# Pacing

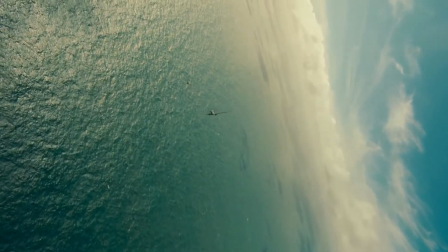a 2017 interview with the New York Times, composer Hans Zimmer spoke of creating the score for the film Dunkirk.
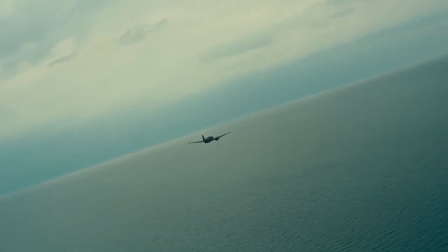He claimed, "It's all about the suspense and tension and not at all about emotion."
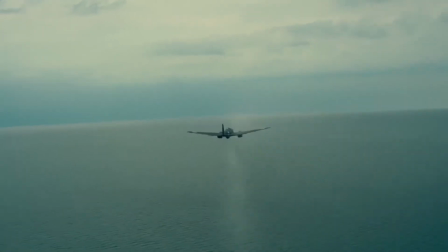This entire film was very much about the rhythm and about the pacing.
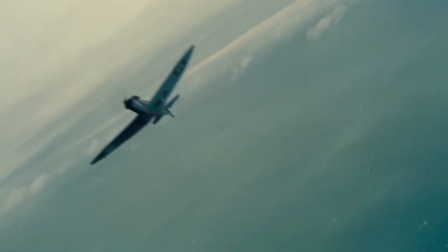Music and cinema are two art forms that are both based on this passage of time.
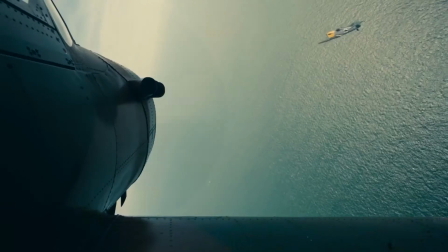As is self-evident to anyone who's ever seen a chase scene, music has a dramatic effect on the pacing and the tension in a scene.
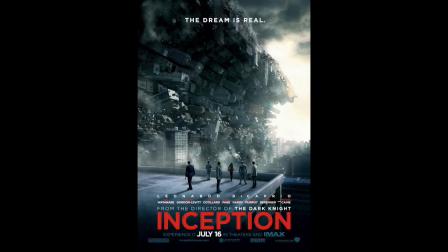The ultimate example of this interrelationship between time and film and music can be seen in another Christopher Nolan and Hans Zimmer collaboration, Inception.
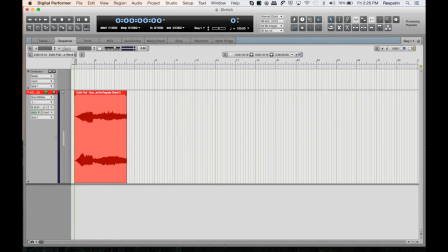The opening brass chords were built by dramatically time-stretching two notes from a piece of source music that reoccurs throughout the film, a song by Edith Piaf.
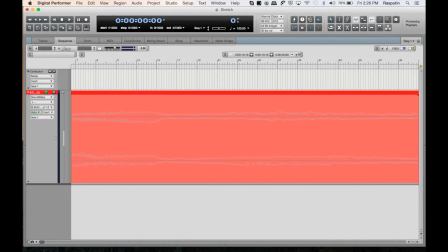This was a building block for the signature Brahms that turned into an internet meme.
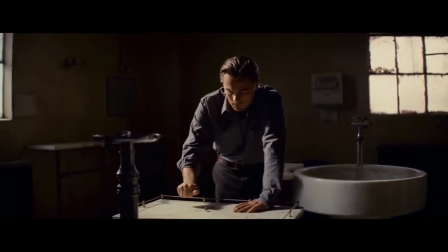What's the most resilient parasite?
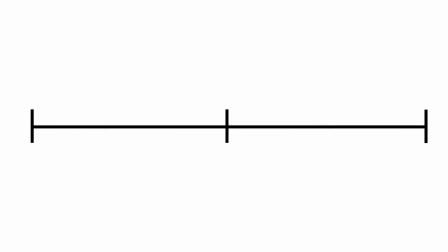This idea was used to develop the score, and each cue is based on an equal division of tempo, whether double speed, half speed, quarter speed, etc.
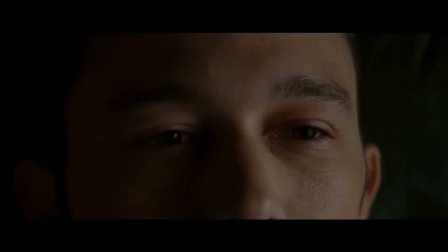And as characters in the film transfer between these different dream states, the music can shift between tempos, much like the shifting of gears.
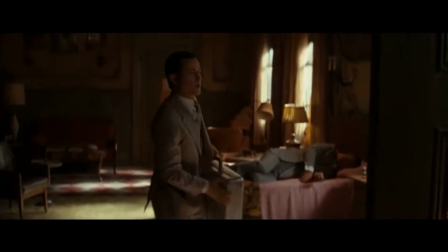This Inception example is a pretty meta approach to time, music, and film, but their relationship can be traced to the earliest days of filmmaking.
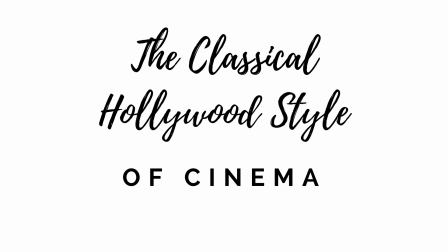And in order to understand its history, it's helpful to look at the classical Hollywood model of filmmaking.
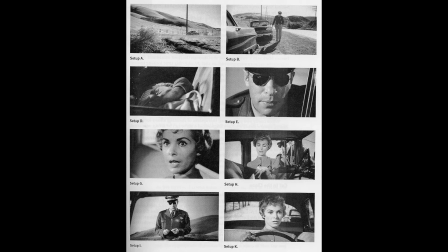This makes up the conventions that are the mechanics of filmmaking, the use of continuity editing to shape a scene,
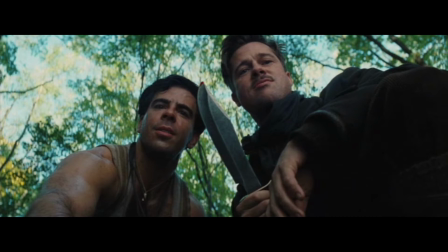the use of cinematography, point-of-view shots, shot, reverse shot, establishing shots, narrative.
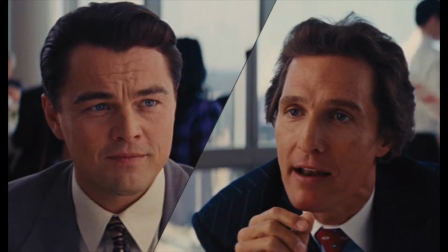These are all part of this classical Hollywood model of filmmaking.
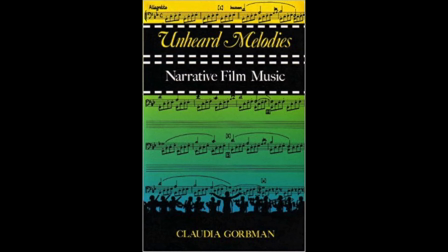Claudia Gordman, in her book Unheard Melodies, does a great job of analyzing the conventions that make up music in this classical Hollywood model.
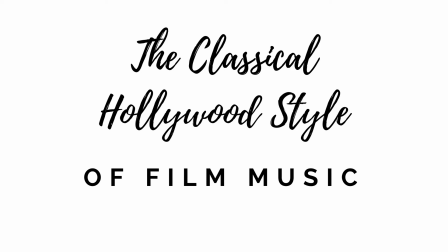Now, don't mistake these ideas as rules on how to create film music, as there are no rules, but this is rather a set of conventions of how music is commonly used.
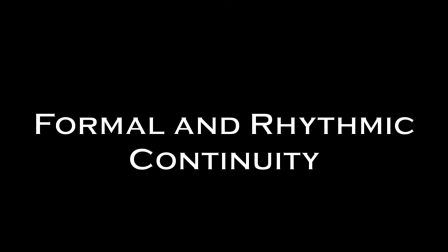One of these conventions is the idea of using music to provide formal and rhythmic continuity. This is the idea that the musical score serves to plug the holes in the soundtrack. Music can smooth out discontinuities of editing by piecing everything together. One example of this is montage,
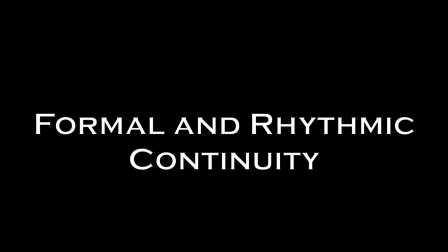very common music convention heard in films from Rocky to Rushmore and dating back to the 1930s grand opus Citizen Kane.
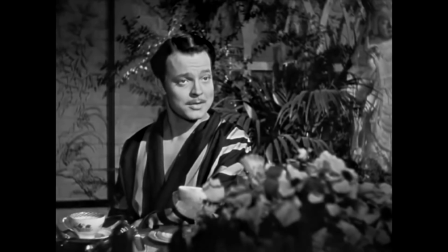That's a mistake that will be corrected one of these days. You, Mr. Bernstein.
Even outside of montage, music can be a very useful tool to handle transitions between scenes.
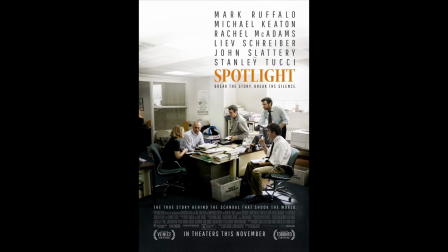On the Oscar-winning film Spotlight, music is frequently used to illustrate these timing differences and transitions.
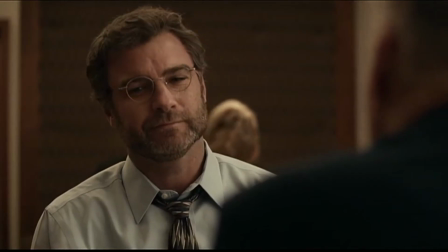The first act of the movie is marked by the very short cues in the score marking transitions, serving almost as like chapter markers.
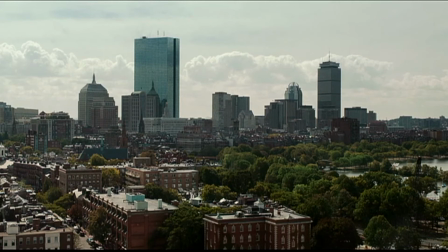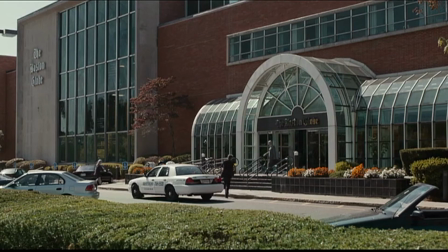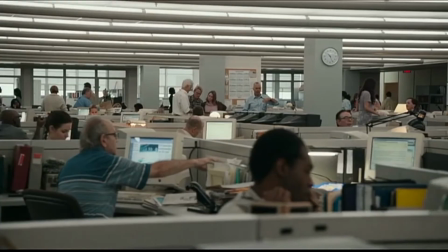Mr. Bradley. Hey, so the PD...
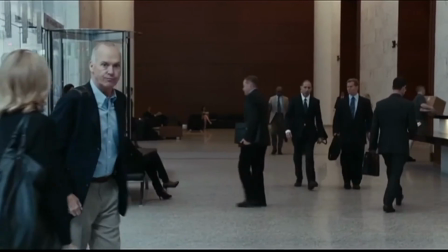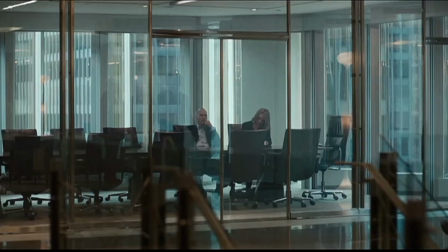This helps to create pacing in the story, introduces characters and locations in a logical way that breaks up the narrative.
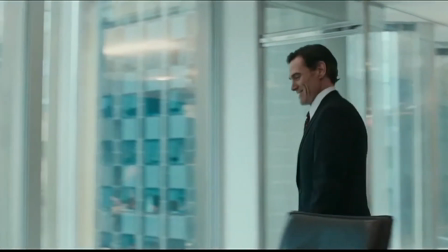The famous Walter Robinson in my conference room.
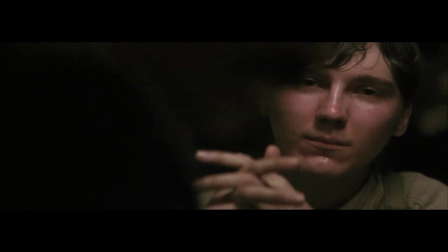In comparison, here is a much different use of music to create pacing.
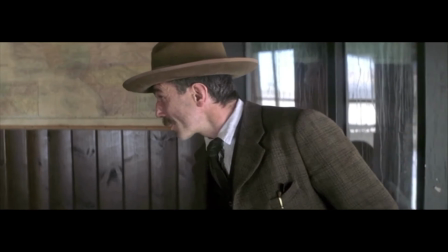Good afternoon.
In There Will Be Blood, there's very little music in the opening 40 minutes.
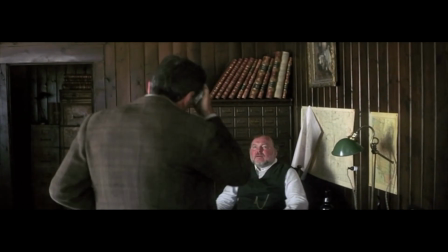But as the story progresses and moves into a new act, the score comes in with a very deliberate tempo and pace,
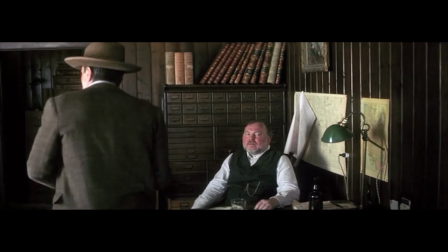which then the music continues on for 10 minutes.
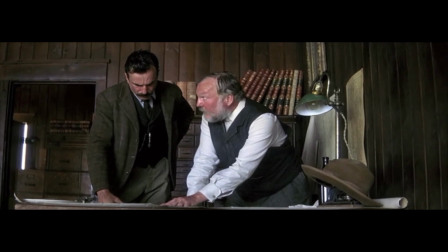This kind of frames the story into acts, and this increased tempo of the music really pushes the pace of the story.
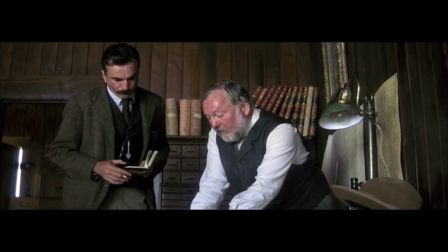What about this? AC mode, Logit, Redlick, car.
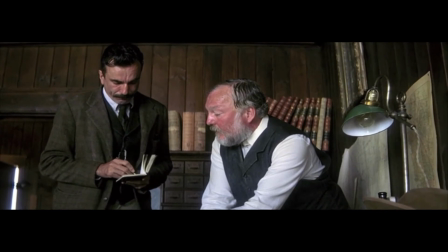What's it held at? $6 an acre.
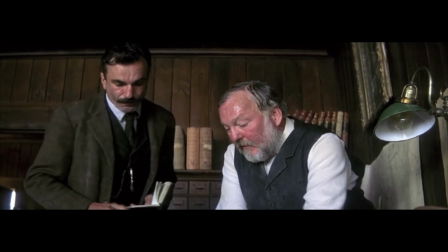What about this? That's the Belvins, and that could be got, I'm sure.
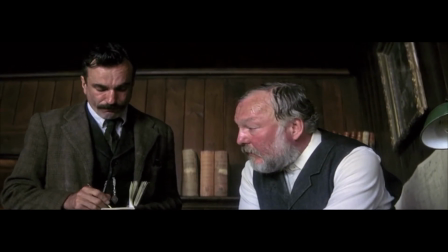Can everything around here be got? Sure.
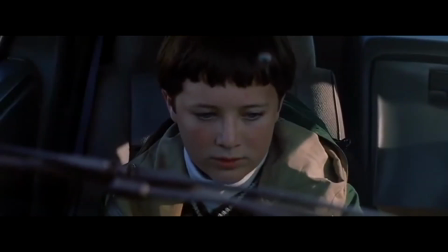In an even more extreme example, here's a clip from another P.T.
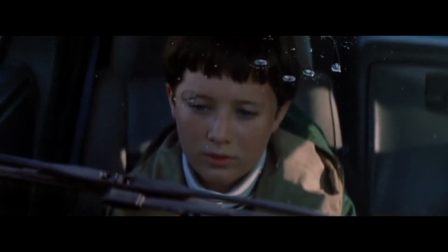Anderson film, Magnolia. And there is no score at all for the first 40 minutes.
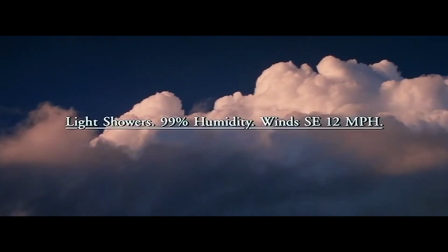And when the deliberate pace of the first cue comes in under a card, which may as well read Act 2,
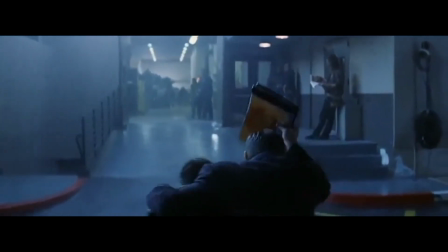the music's tempo really pushes the pace of the story, following this extended tracking shot.
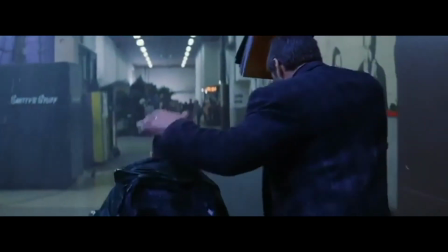And once this cue starts, music does not end for over 30 minutes,
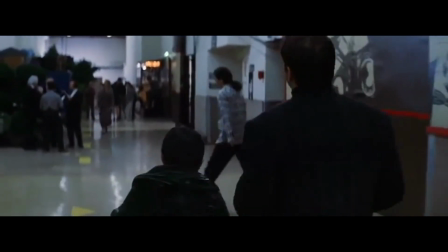and the incessant rhythm and pace of the music only comes out when pushed out by various pieces of source music.
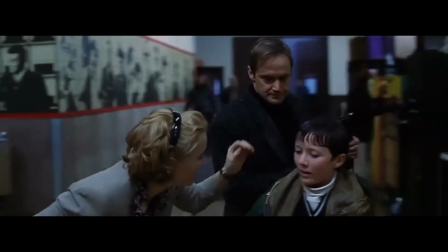Here, the music again has a direct impact in the pacing and tempo of this extended scene,
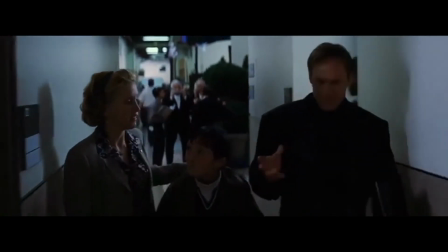but it's a very different application than the example we saw in Spotlight.
Where's Richard and Julia?
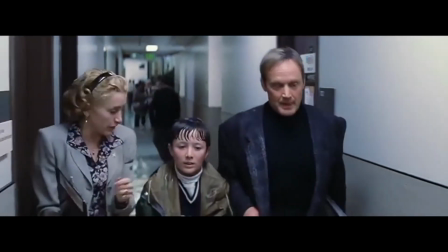Oh, good. They're here. They're fine. They're in the dressing room. So we're all set.
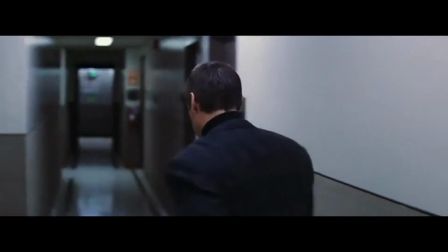Okay. See you later. Yeah, you go to it, handsome. See ya. Okay, buddy. Love you.
And here is one more example from Spotlight.
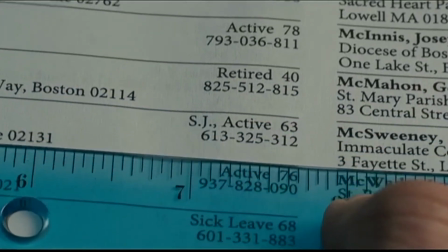This time, another montage. And Spotlight actually has 3 of them, 3 montages.
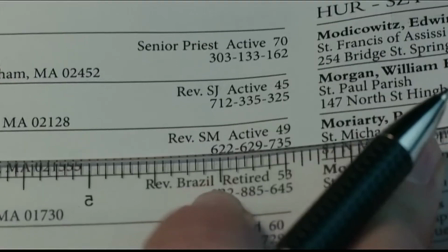And this is about journalists picking out names from directories.
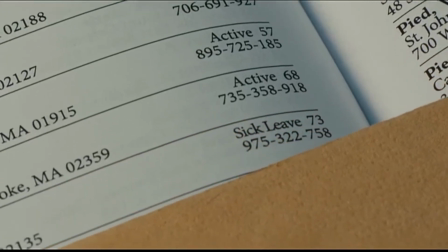I can't say it's the most engaging and exciting part of the movie, but the music's pace and tempo really keeps the motion moving.
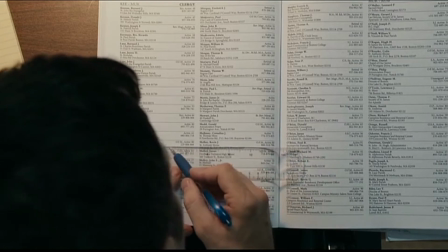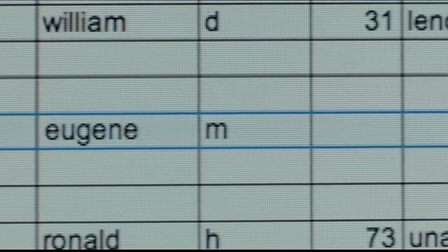It is also worth noting that the editing of the film does not follow the tempo of the music, otherwise it would feel a little formulaic.
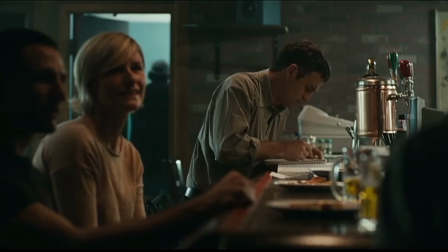But then the music will catch some cuts from time to time, creating a sense of form and frame to the scene.
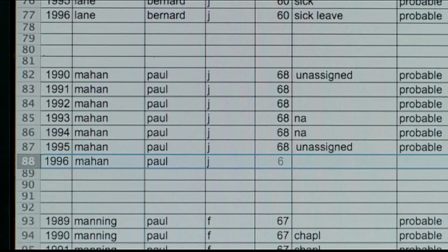Much like that example from Dunkirk and many other films, this montage shows the benefits of music's tempo in creating the pace.
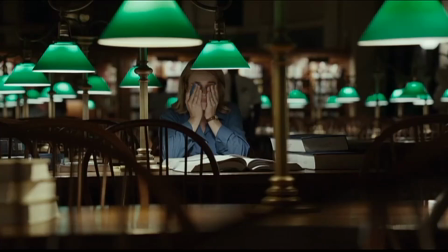This is one of the reasons that many picture editors will cut the film to music.
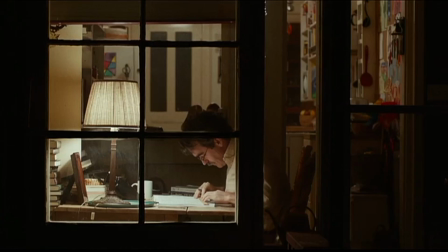I hope this look at formal and rhythmic continuity has provided some insight into how to use music to shape the pacing and the timing of your film,
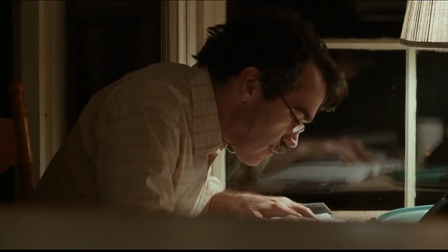and how to structure timing and transitions between scenes.